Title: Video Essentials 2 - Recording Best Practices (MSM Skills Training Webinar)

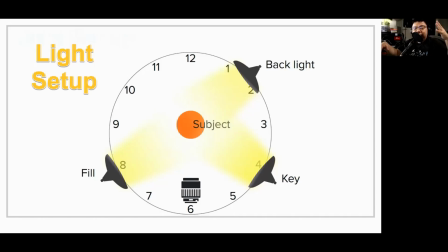But because it only has one source of light, when you shine the light this way, you're going to have shadows created on the side that does not have the... It does not... The key light will shine your face and there'll be shadows created, which cannot be eliminated with just one source.
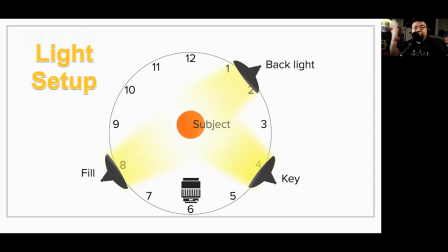Therefore, you need to fill light, which is on the other side, to fill in that light to get rid of the shadows.
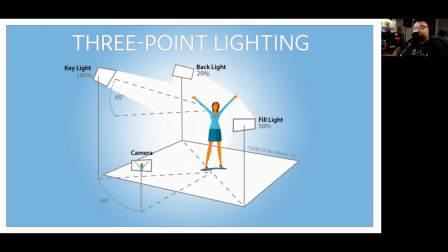There's actually a big science and art to lighting. This diagram here is also for your reference. If you can set up the lights to be at that particular angle, at that particular intensity. There are numbers here, 100%, 20%, 50%. Excuse me.
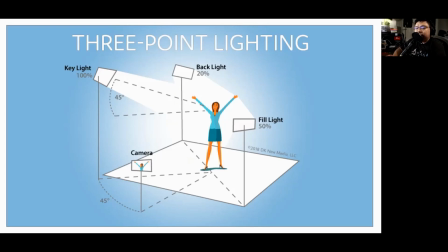Those refer to the intensity of light that you can set up with your lighting controls.
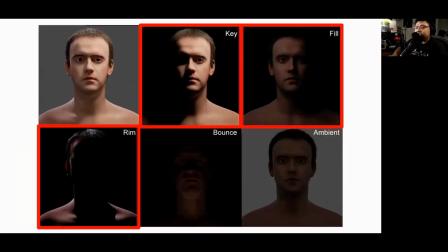And I leave that there for your reading of reference. this is another picture there's actually um the industrial standard is not just three points of light they actually have like maybe five point lighting six point lighting seven point lighting even uh and today uh and for most uh amateur
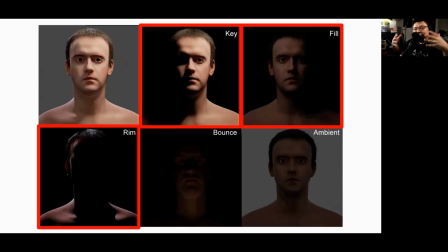videographers like myself and i guess for most of you guys we only want to concentrate on the key light fill light or the back light or rim light as you call it uh we don't we don't have the kind of money to get even more lights you know because some of these lighting rigs are really expensive.
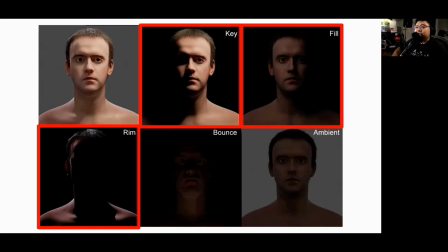I've seen an $8,000 light before and it is amazing. I imagine one light, so you want a three-point lighting, that's three of those lights together to get an amazing cinema level.
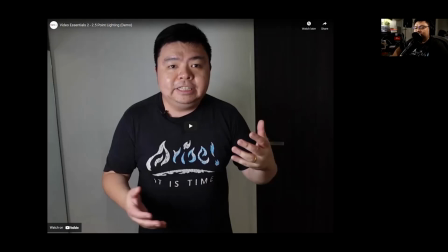Cinema grade kind of footage. Okay, so I've recorded a little bit of, I've recorded some short videos to demo some things. So I'm going to play this for you and we can watch how I set up my lighting rig. I have two lights, and I don't have three lights because I haven't bought my backlight yet,
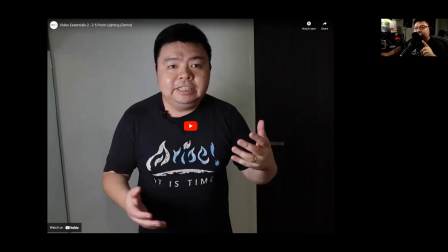but I managed to get by by improvising one of the lights, and I'm going to let my video explain it.
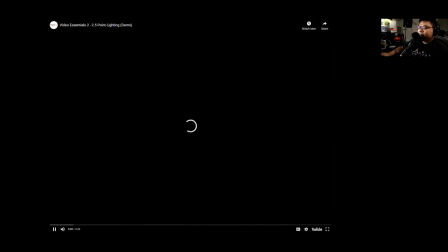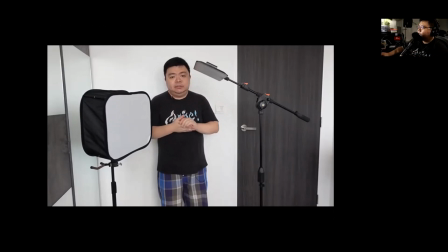These are the two lights that I use for lighting my videos, and although I don't have a specific backlight, I do have two of these lights that will function as a key light and as the fill slash backlight.
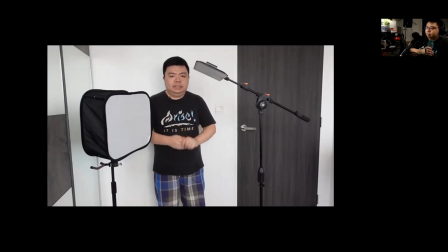And the way that I do that is what I call 2.5 point lighting. The key element is that that is the key light. That's the first thing that must always be in the lighting rig because you want the key light to have the brightest, most diffused light, the most flattering kind of image onto the face.
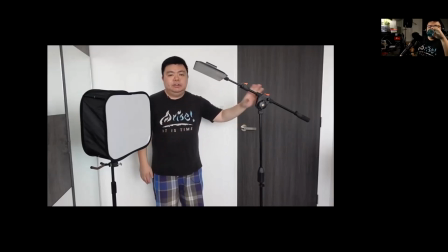And then with the second light, which is your fill light, you're going to use it to eliminate the shadows that are cast by the key light. And the way that I have a little bit of background separation is to angle the fill light on a mic stand.
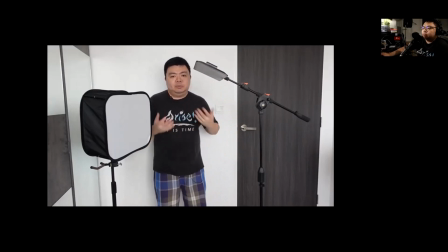And the reason why I like mic stands is because there's a lot more flexibility in angling the lights.
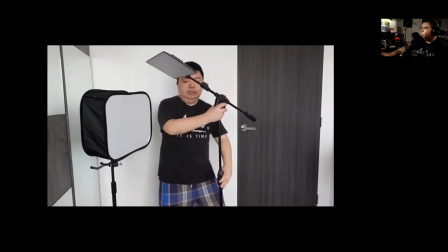As you can see here with this particular light, I can basically lift it higher and angle this slightly towards
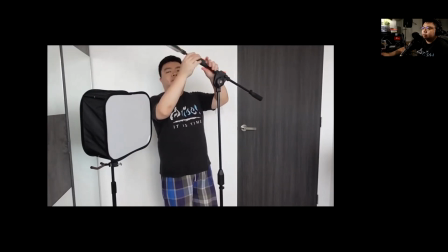myself if I need it to have a bit more focus to
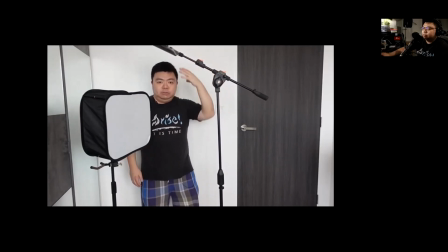not just get rid of shadows but also to have my hair illuminated just a little bit, that way I can fulfill the function of both fill light and the backlight, or hair light, or rim light as they may call it in different circles.
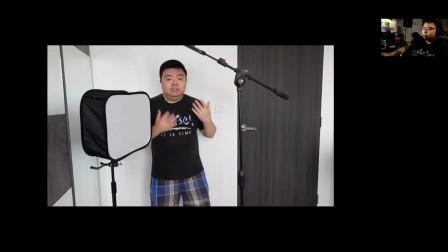So I'm going to just wire all this up, and I'm going to turn them all on, and you can see the effect of using a fill light and a key light in a 2.5 configuration.
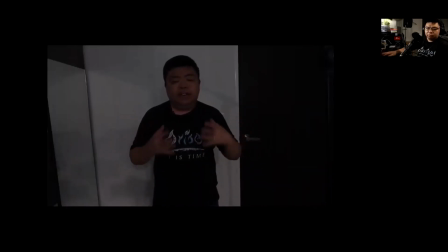So this is the image that you're going to get if you only have ambient lights from your, let's say home lighting. They're really not that bright at all as you can see. I am more than two stops of light lower than what is actually required to evenly expose myself.
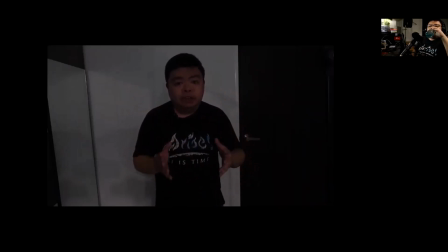I'm going to turn on the key light and while it is an improvement over the current image you will see that there'll be shadows cast over my face.
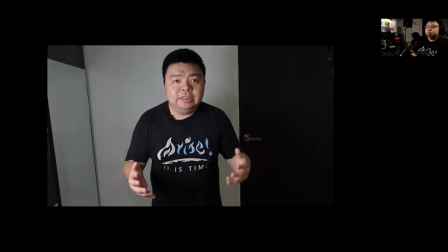And as you can see with just one key light the lighting is a little bit improved.